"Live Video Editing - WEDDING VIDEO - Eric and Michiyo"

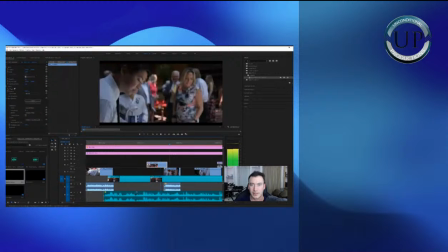This shot, as you can see, the shot is good, but it needs to be more brighter. So we're just going to expose more of the brightness here, like that. Then add the master saturation just to bring the color back, and that looks pretty good.
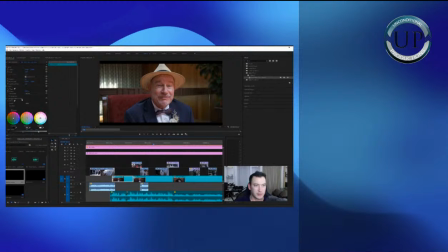So this actually I cut. Go ahead and copy and cut paste this.
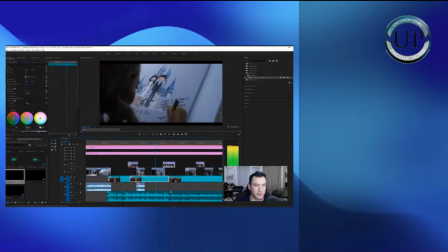Fantastic. So, God bless your future.
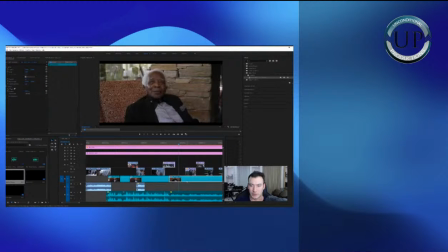And that they have a constant life.
Okay. Here's another section where I can brighten this up.
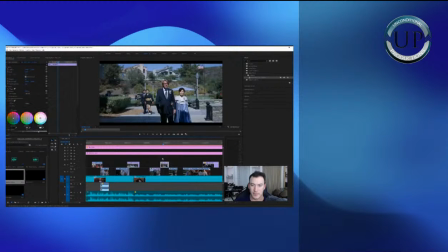Yeah, and so far I can add color correction to all these different layers. Sometimes if it's outside, it's a different lighting, so we're gonna have to not do it as extreme. Maybe add some more saturation here, like so.
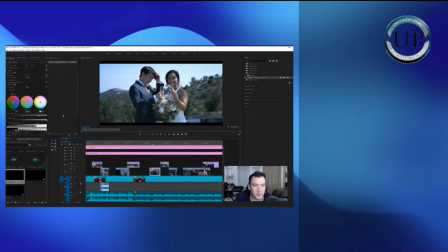And for this one, for example,
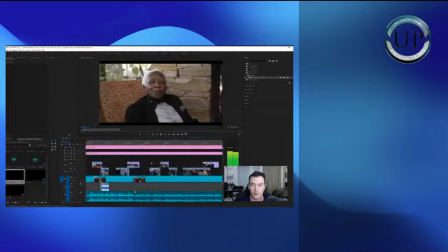And that they have a constant life, good health, and they so prosper in the Lord. We just thank God for
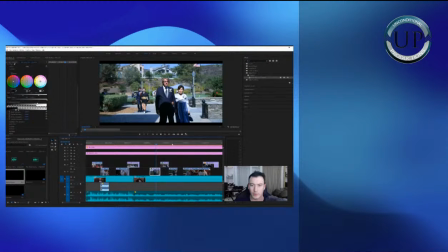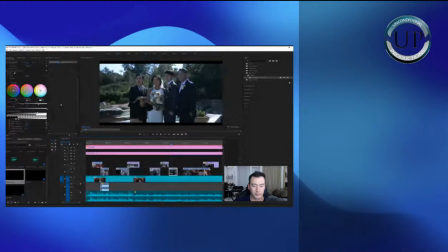him and his family. Got a beautiful family. He's
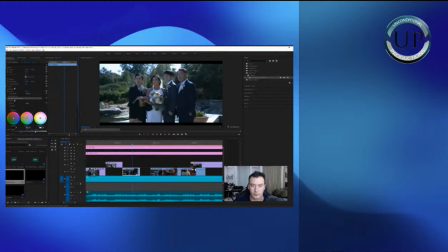daddy, his mother.
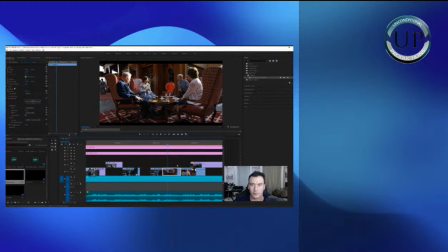This is already too bright. I think just going to bump up the saturation right here.
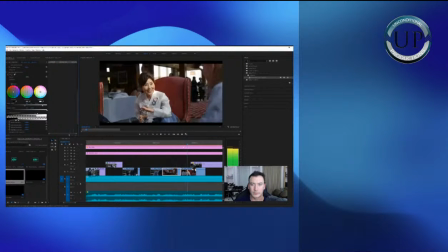They are wonderful people. Just thank God that we are. Just thank God that we are here. Just thank God that we are here today.
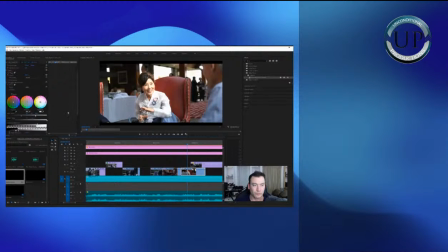That we are here today to witness.
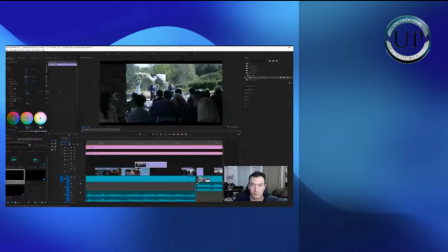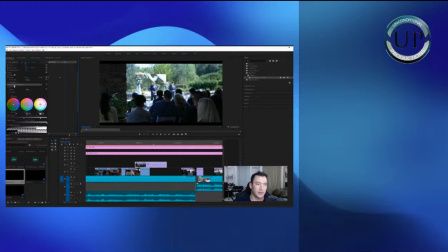So really adding all the saturation and everything really makes the colors pop a lot right here and just in general. So especially these outdoor scenes, I'm going to really focus on making that come to life. This scene come to life here. So
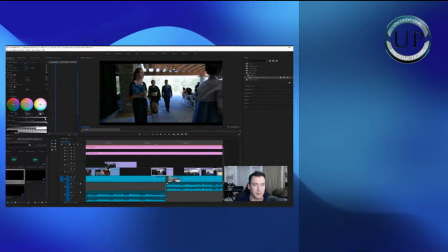background here already kind of blown out, so we don't have to do so much of brightening.
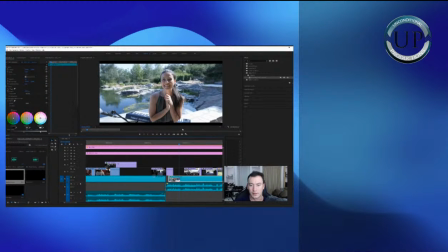Congratulations. Here we have Jenny.
I don't want to get it too bright in the background. It's already kind of bright enough. And don't want that.
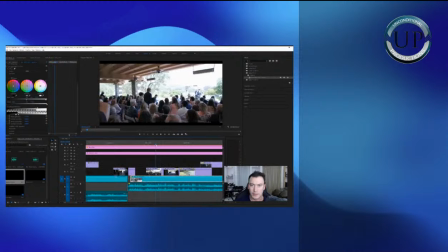I think this day is a long time coming. Like we've all been.
So right here, the background is really white. And so I don't want to make it any brighter, but just add the saturation. So I'm just going to change this.
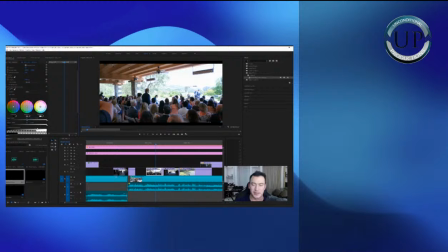It's kind of loading here. This is a time I'm going to add more of a glow effect. So it's less of a kind of Like
we've all been waiting for this day. When are they going
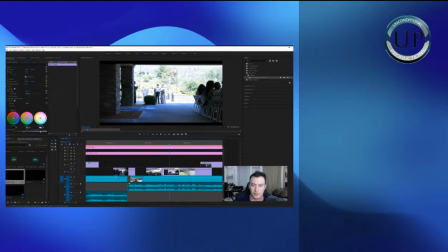to get married? And I'm so happy.
less of an overexposed look. That's the word I was looking for.
When are they going to get married?
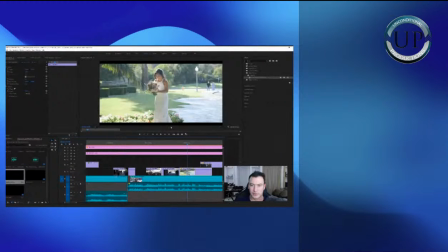And I'm so happy you invited.
So yep, this is going to be good once we add the glow later on. Okay, but right here, this is too bright, so we're just going to work on the saturation. This may be overly saturated, so I'm going to add just right there.
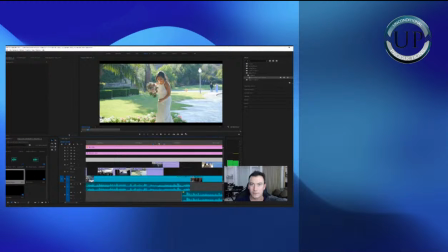Invited me to play, not just attend, and it was really an honor.
Okay, so we get this.
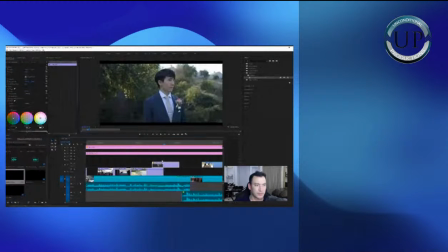Eric.
Okay, so this one is under the shade. I could actually boost up the brightness a little bit. There we go.
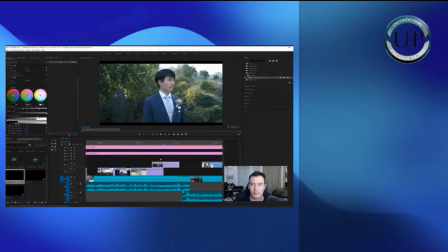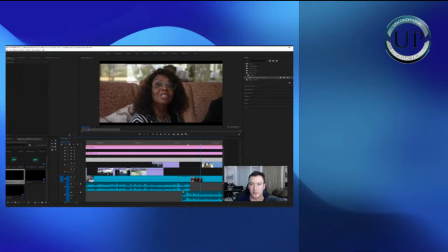And I just pray that God.
Okay, so we went from outdoor here to indoor. So this is a change of scene. If I add this same one from outdoor, it's going to look maybe too much saturation. So I'm not going to focus on the saturation as much. Of course, I still want to do that, but
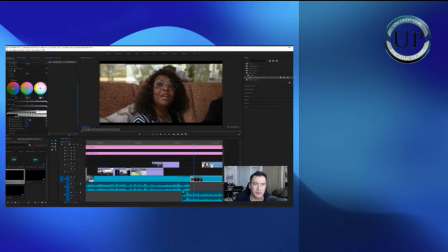it's going to probably go back right there. Then since it is indoor, I'm going to add the highlight to kind of brighten everything up.
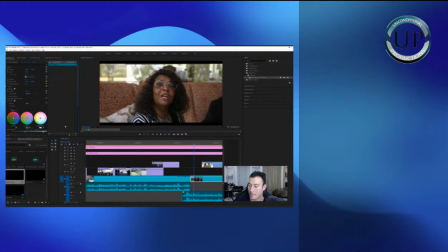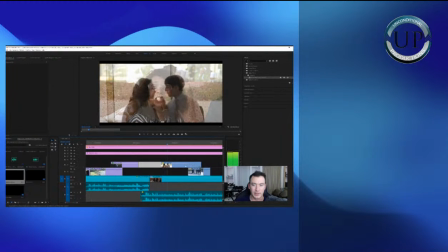There it is.
That God will just continue to bless you too and your family as you create a new family as years go by.
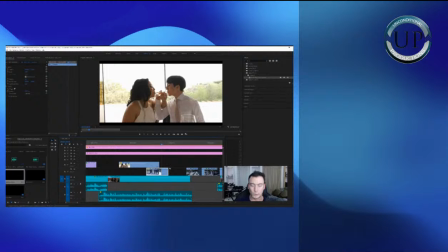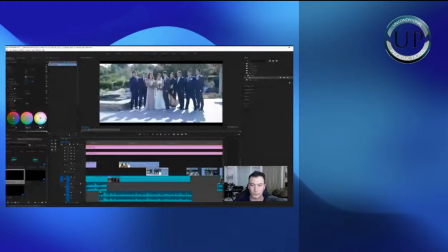And
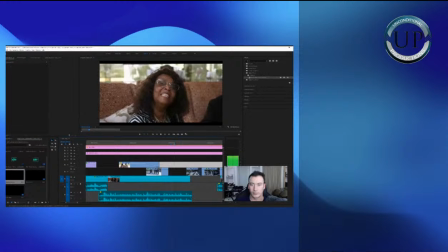that you make beautiful music together, like you always do. God bless you.
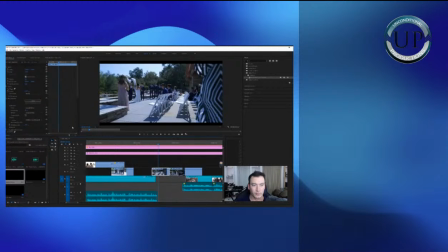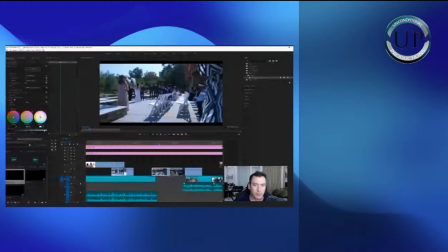There's a lot of blue here, so I'm actually going to add more orange. To kind of counterbalance that blue. There's too much blue.
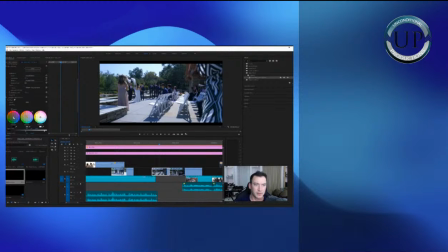So a lot of these outdoor scenes looks really blue. I'm going to do some color correction here.
God bless you.
Oh, some viewers here. Okay, so I'm going to go ahead and add some more brightness,
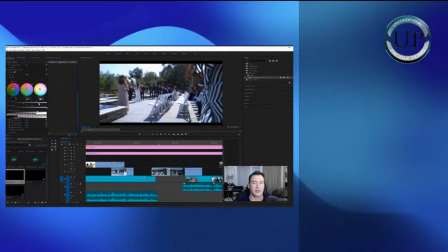change the input level, and kind of add more of that light.
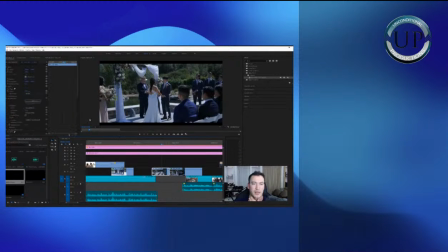So here I didn't film with so much at a low ISO, and also the color temperature was low.
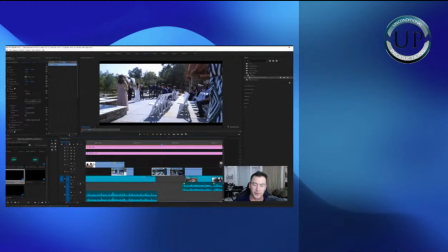I didn't want too much overcast and overexposure actually in this shot. So a lot of this is going to be post-production editing. And I'm just going to copy and paste this one. This is going to be like that right here too.
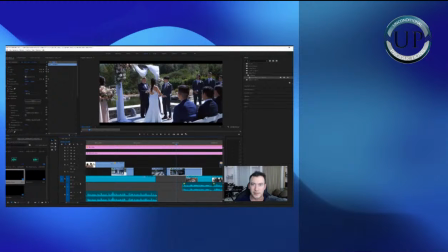Yeah, so that's a huge change from what it was before.